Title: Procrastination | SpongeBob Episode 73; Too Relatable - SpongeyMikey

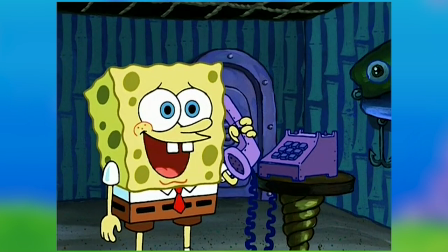248s
Patrick was asleep when SpongeBob called him, but as soon as he started talking to him, Patrick reminded SpongeBob about his essay to SpongeBob's denial.
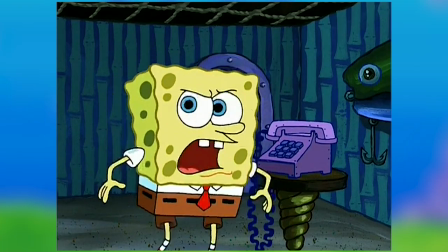257s
Then Patrick hung up and SpongeBob went back to work. SpongeBob found eraser shavings on his paper.
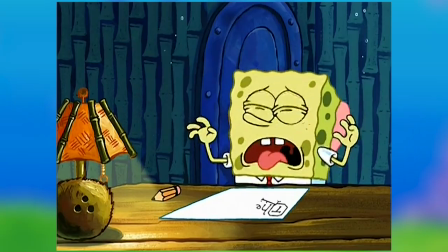262s
I've never seen him use an eraser up to this point. He choked on an eraser shaving and drank water to save his life.
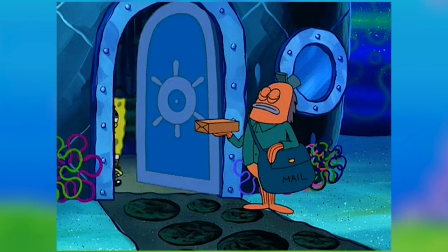269s
Then he decided to make a sandwich to give him brain food. Then the mailman arrived with a package, and SpongeBob started chatting his ear off.
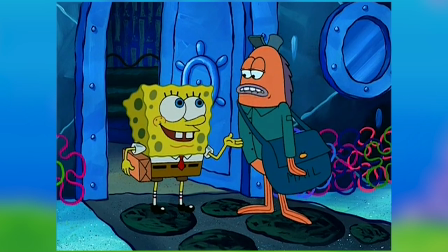277s
Then the mailman reminded SpongeBob about his paper, much to SpongeBob's shock.
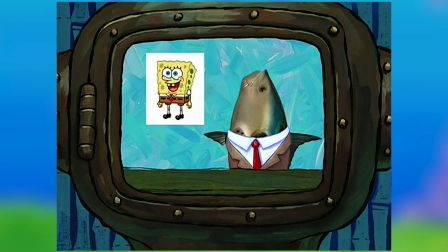281s
He went back inside, and his goofing off was all over the news, prompting him to karate chop the TV.
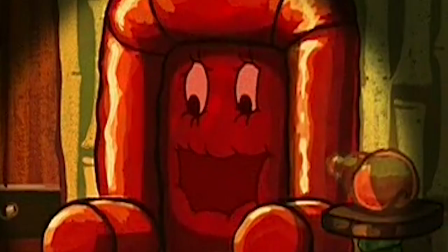288s
Then we get some nightmare fuel with a talking chair, SpongeBob chasing after his desk, weird colors and sizes,
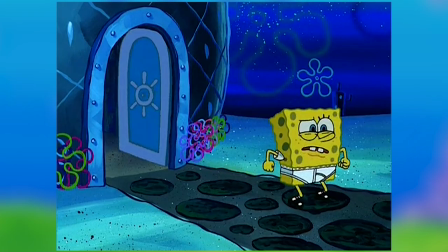295s
SpongeBob losing his pants and chasing after them, getting locked out of his house, the clock starting to talk,
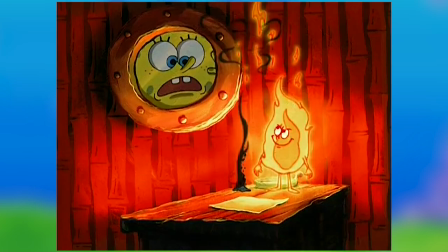302s
the candle coming to life and burning his essay, and then the candle caused the inside of his house to catch fire.
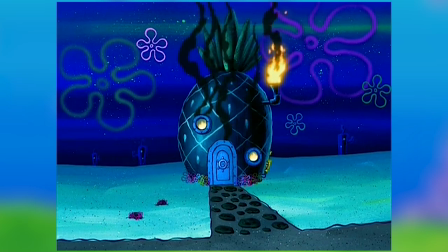308s
SpongeBob just ran around his house in circles in fear in his underwear until his house started talking,
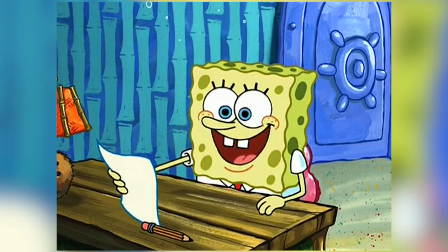314s
which revealed it was all a dream to which SpongeBob woke up from. SpongeBob looked at his paper and saw he had only written the word "the" on it.
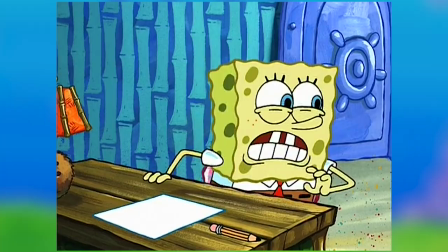322s
He looked at the clock and saw that class started in less than 5 minutes and didn't know what to write.
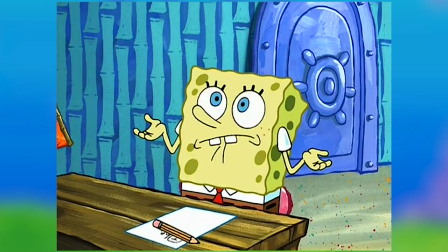328s
He's also not going to make it to school in less than 5 minutes. But then he remembered his dream and used everything that occurred in the dream to help him write the essay.
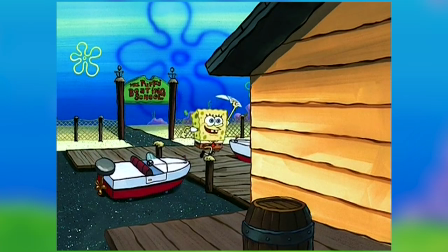336s
Later that day, he ran to school only to find the class empty.
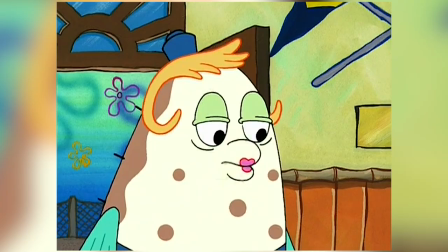341s
Mrs. Puff came in and explained that she tried to call him to say that she was going to a teacher's
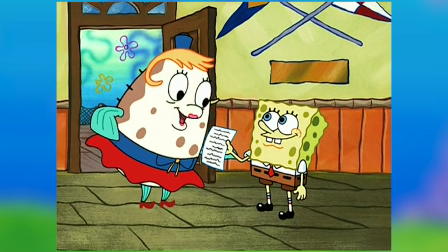345s
convention and that she canceled the assignment in favor of taking a field trip to a stoplight.
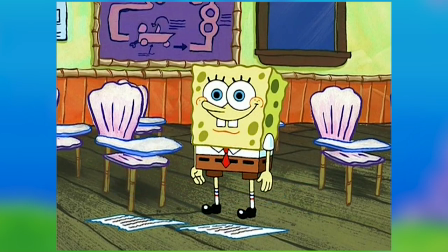350s
She then left and SpongeBob ripped the paper and himself in half, and the episode ends.
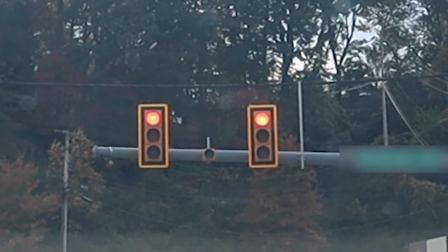356s
Well, I get stopped at a stoplight every day. Does that mean I go on a field trip every day?
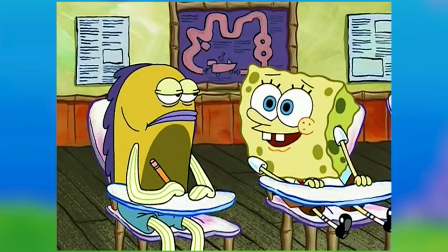361s
So that was Procrastination, and I definitely have things to say about it. I'm going to talk about the deleted scenes first, though.
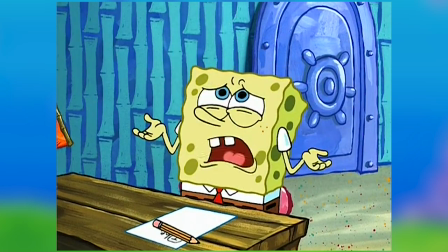368s
Whenever this episode airs on TV in reruns after those scenes were cut, the picture quality always looks so washed out and desaturated.
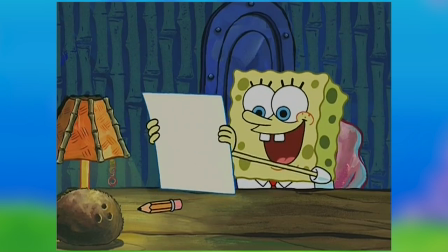376s
I don't know if that was a result of the scenes being removed, or if it was just a coincidence, but it is quite noticeable.
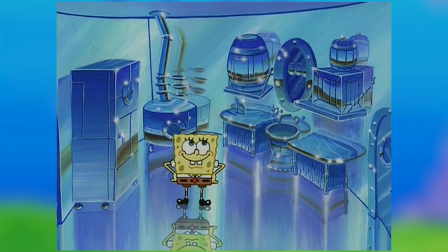382s
But hey, at least if you didn't know what episode was airing, it's hard to not know that Procrastination is airing.
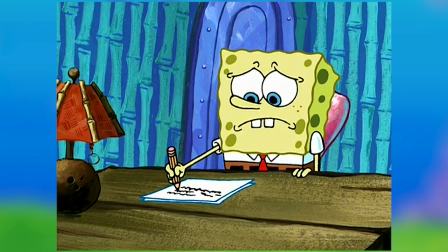388s
As for the scene itself, it's extremely jarring when it cuts from SpongeBob looking sad to when he gets a bit more confidence back and starts moving on his chair.
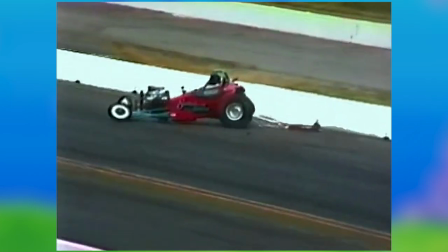397s
I don't know why Nickelodeon didn't think twice before they removed a whole minute or so from the episode.
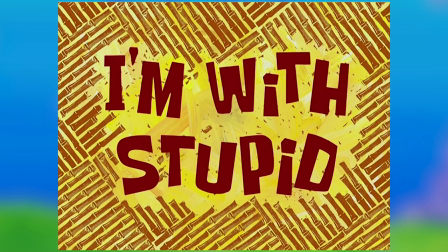403s
It also makes the commercial break between this episode and episode 74, I'm With Stupid, even longer than 3.5 minutes.
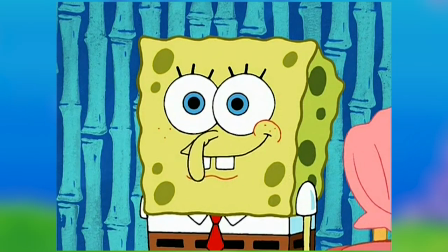410s
Even if those parts don't add a whole lot to the story, it still helps the episode flow better.
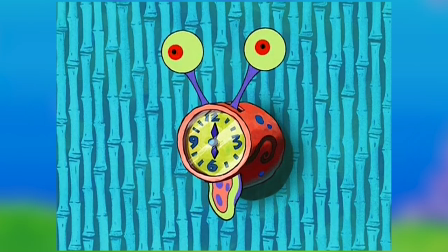416s
It's so easy to tell that the scene was cut, and nobody likes seeing it that way.
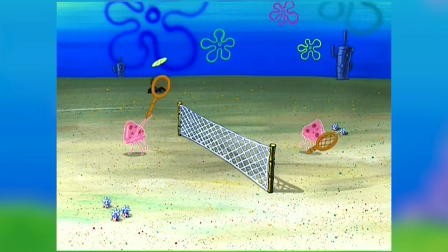421s
And that part of the episode is the only time where we see Squidward as he appears Where's Waldo style in this shot,
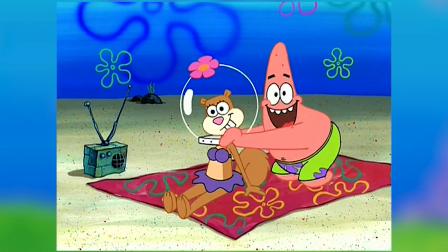427s
and it's the only time we see Sandy in this episode too.
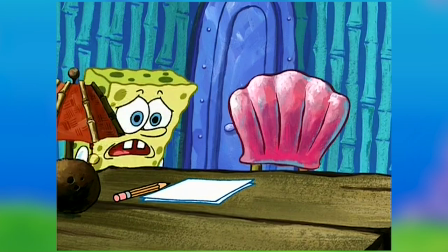430s
Two of the main characters are cut here, and that's only the beginning of how disappointed I am about the scene being removed.
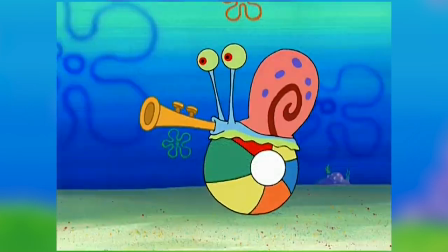437s
The outdoor visuals are so cool, especially Gary and the jellyfish.
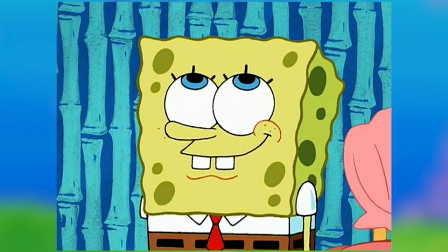441s
The goofiness of the nose and eyebrows doing the calisthenics is disappointing to see gone too, and of course, the drag race cart crash.
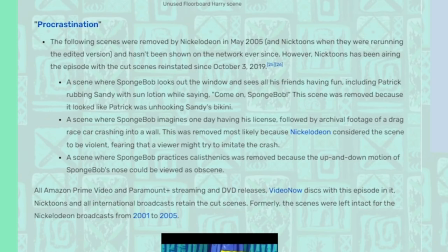450s
Which is our segue into why the scene was removed in the first place.
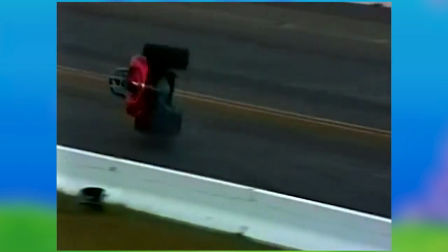454s
Now, the crash was removed because it was a live action scene, so therefore it's much more violent than if it was just a cartoon.
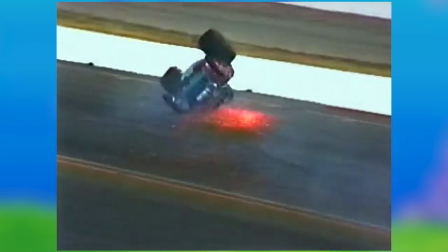461s
So I can understand why that part was cut.
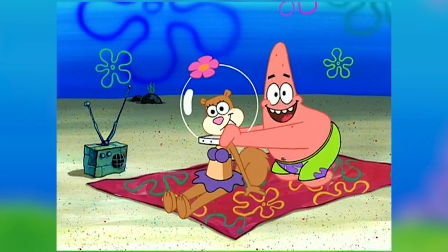464s
The outdoor scenes were removed because when Patrick was rubbing suntan lotion on Sandy, it could be seen as Patrick trying to remove Sandy's bikini top.
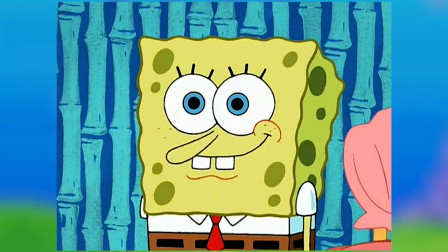473s
And as for the calisthenics, the motion of SpongeBob's nose could be seen as obscene.
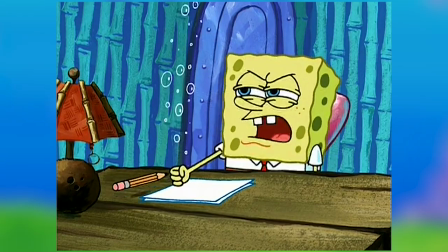478s
Some of these scenes I could understand, but as for others, you don't need to remove a whole minute or so of the episode just to make it seem less inappropriate.